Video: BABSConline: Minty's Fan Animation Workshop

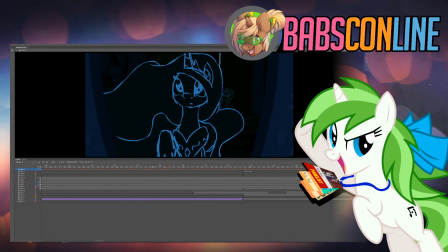21:31 This shot.
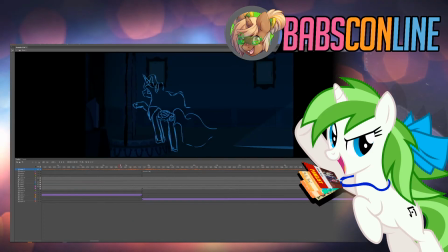21:32 So basically, the idea of the shot was that I would transition from this shot, which was set in the present, where you have Celestia looking in the mirror. Then, at the moment where she would touch the mirror, you have basically cut the past.
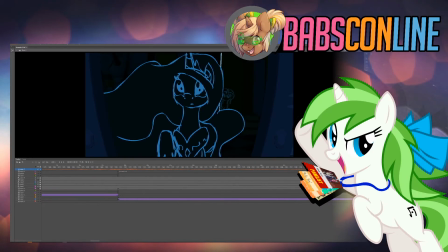21:47 And as you would cut to the past, she would turn and see sunset. And one of the idea was well, at that moment, she's surprised that sunset is dead.
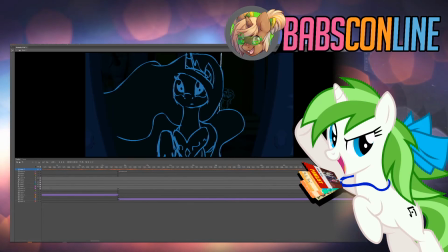21:57 Not only because,
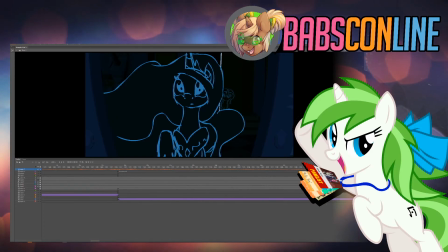22:01 because in the movie, at that moment, was trying to get the
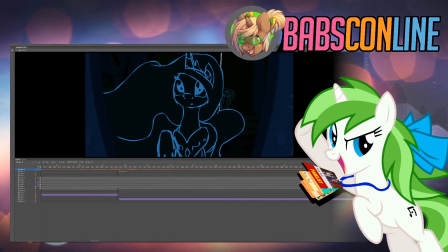22:08 she was trying to get the element of magic. It would shock Celestia, and as a viewer, you'd be shocked to see sunset. But as a viewer, you would be you would understand her, the shock as well, because Celestia is
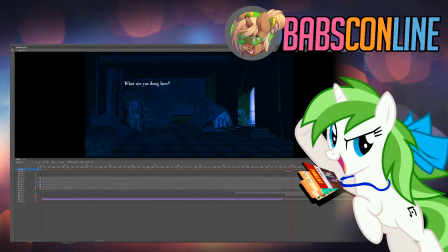22:24 she's not expecting sunset either in the past, because
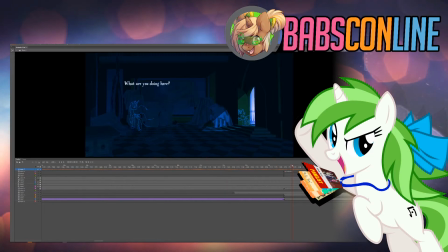22:32 it's supposed to be a very private room. It's supposed to be
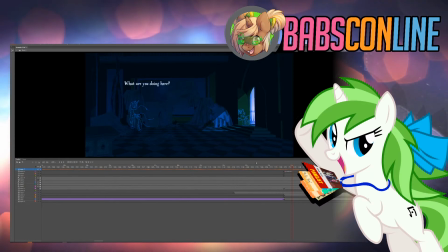22:38 younger students, and you have a good idea that sunset is.
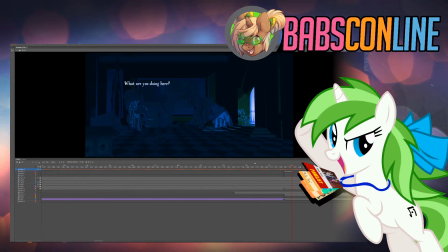22:44 You have a good idea that seeing that sunset is not going to follow all the rules. So you have a good idea of a rebel or rebel vibes.
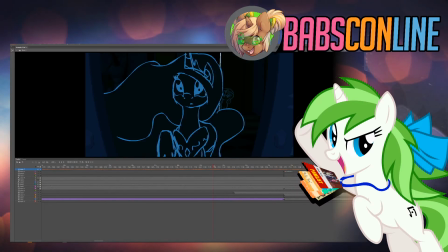22:59 So, and it kind of throws you out of a shock. So you kind of see what Celestia feeling like at that moment.
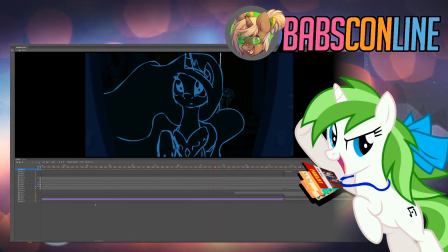23:09 Yeah, that shot was quite interesting because I had all the wanted the mirror to feel kind of like thinking like the mirror and the bricks,
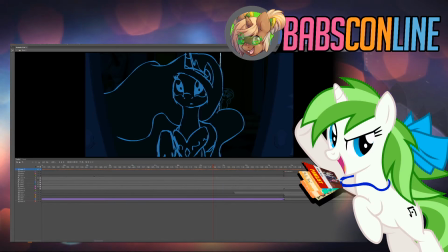23:19 but more like feeling a bit more like water, because it's supposed to be a portal, so kind of like water you'd pass through it. So you have all the ripples, you have the reveal of sunset, that scene, that.
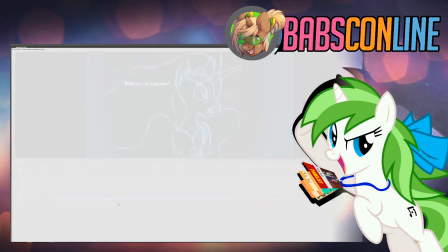23:35 So what happens next when you actually get to start the animation,
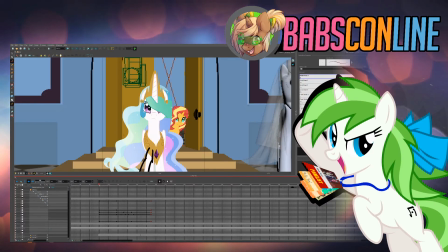23:41 which takes a while because I had to do a lot of revisions of the storyboards. There was a lot of things I was not happy with. I got a few shots.
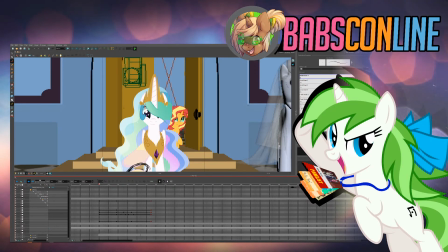23:50 I ended up making shots completely out of the actual storyboards,
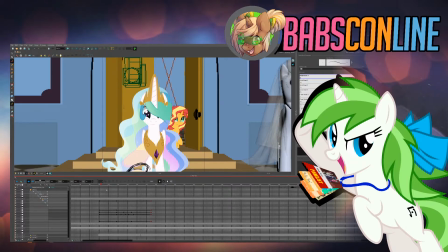23:56 which is not something you should do if you're in the animation industry, but that's one of the great things when you fan project.
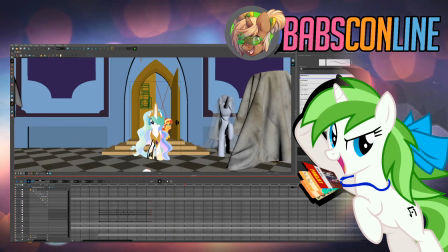24:06 So you have so here's Toon Boom. Won't go too far into it.
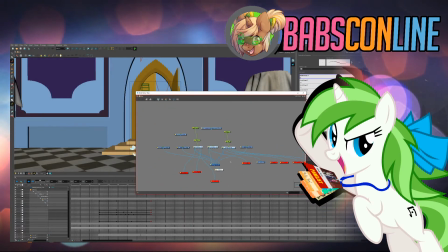24:14 It's basically a node-based animation software. So you have all the layers that you have to deal with.
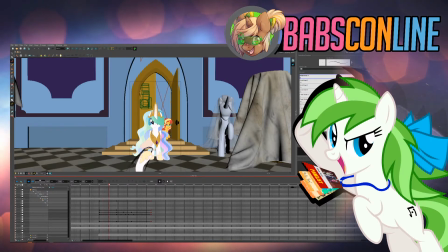24:27 So one of the things, for example, is that I didn't animate the camera movement in Toon Boom because I wanted to have lots of control over it in After Effects. In part because of the refraction.
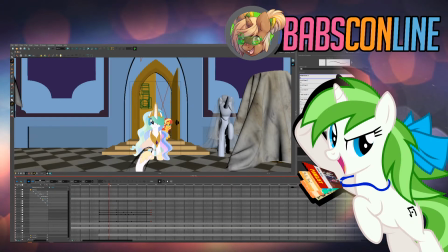24:44 Well, reflection. Basically, the reflection of the water. Doing that in Toon Boom could have been done, but I wanted it to be very specific. I couldn't do that in Toon Boom, so I ended up doing it after.
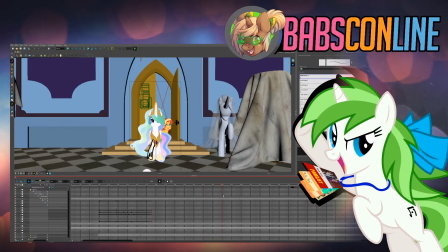24:59 So you have that animation, you have the camera movement, you have Celestia moving her head.
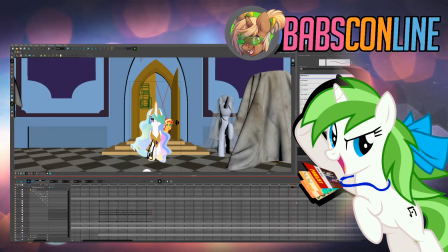25:06 She turns her head.
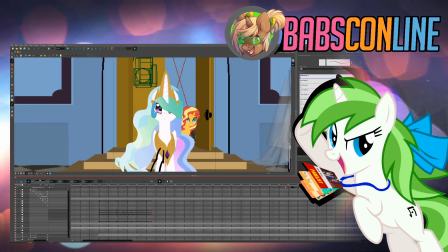25:11 I want to, and yeah, when you do lip syncing, unlike the anime industry,
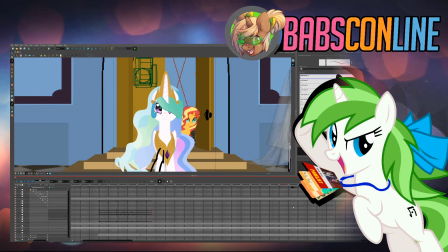25:17 one of the things you do is that you import a sound and actually use that as a reference. Let's well,
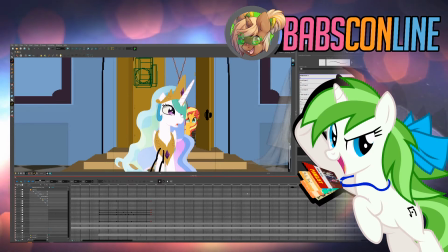25:35 this sound.